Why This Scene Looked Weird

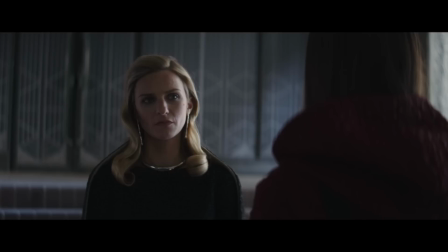0:00 So, some of you sharp-eyed viewers out there probably sensed that something was off with the scene with Clea Markey and Belsarthi.
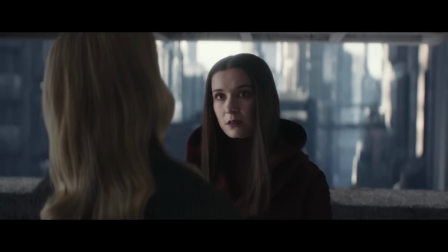0:07 This was done intentionally by the directors and cinematographer.
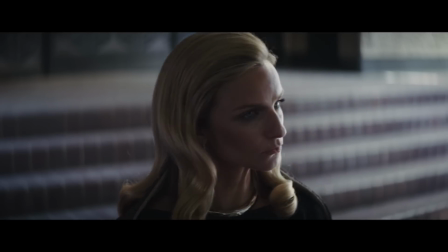0:10 In multi-million dollar TV shows, the framing of every shot can be discussed and planned months, if not years, ahead of time.
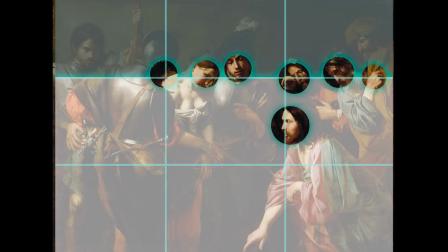0:16 There's an artistic concept when it comes to framing paintings, which later progressed to photography and videography, called Rule of Thirds.
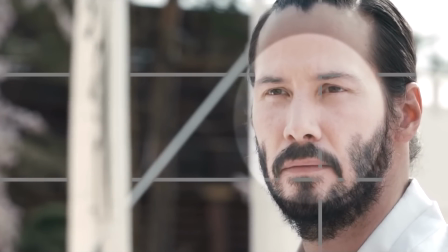0:24 It essentially breaks the screen into nine different areas. At the four points where the lines intersect on screen are the natural focal points for the viewer's eyes.
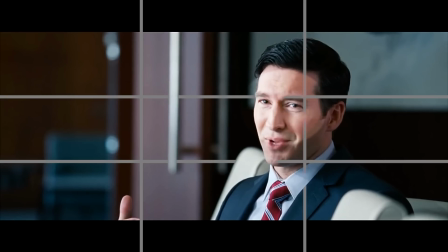0:32 The traditional rule of framing a person in an interview-style shot usually involves placing the eyeline
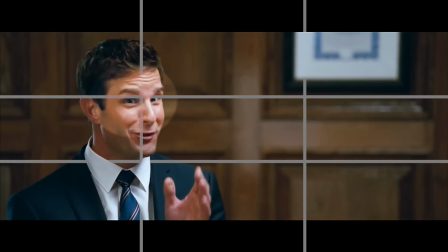0:38 of an individual on one of these thirds and having their face slightly turned towards the empty side of the screen,
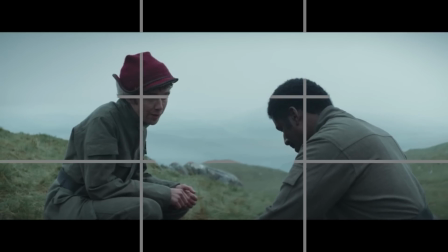0:44 where there's more space. Masters of cinema understand these rules. That's one of the first things they're taught.
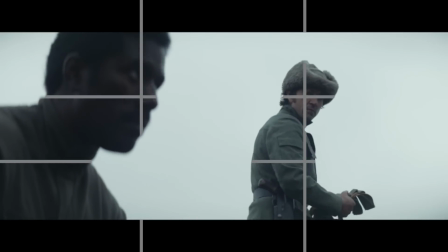0:49 Therefore, they also understand exactly what happens when they break these rules.
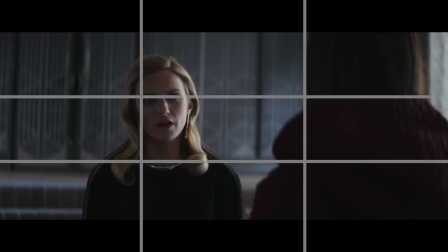0:53 We as viewers might not understand the specifics of these cinematic rules, but we can sense that something is different and weird with the framing.
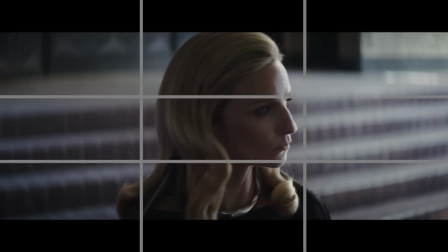1:01 And in this case, placing Clea and Vel on these focal points and then pointing them towards the side of the screen where there's
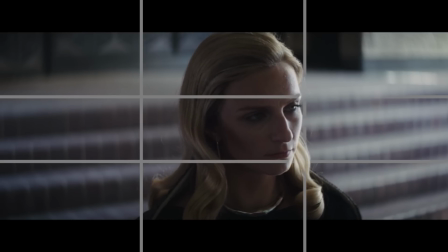1:07 no room at all is supposed to create a sense of anxiety and uncertainty in what lies in the future, which is fitting here because they're discussing the murder of Cassian Andor, which sits wrong with just about everyone, I think.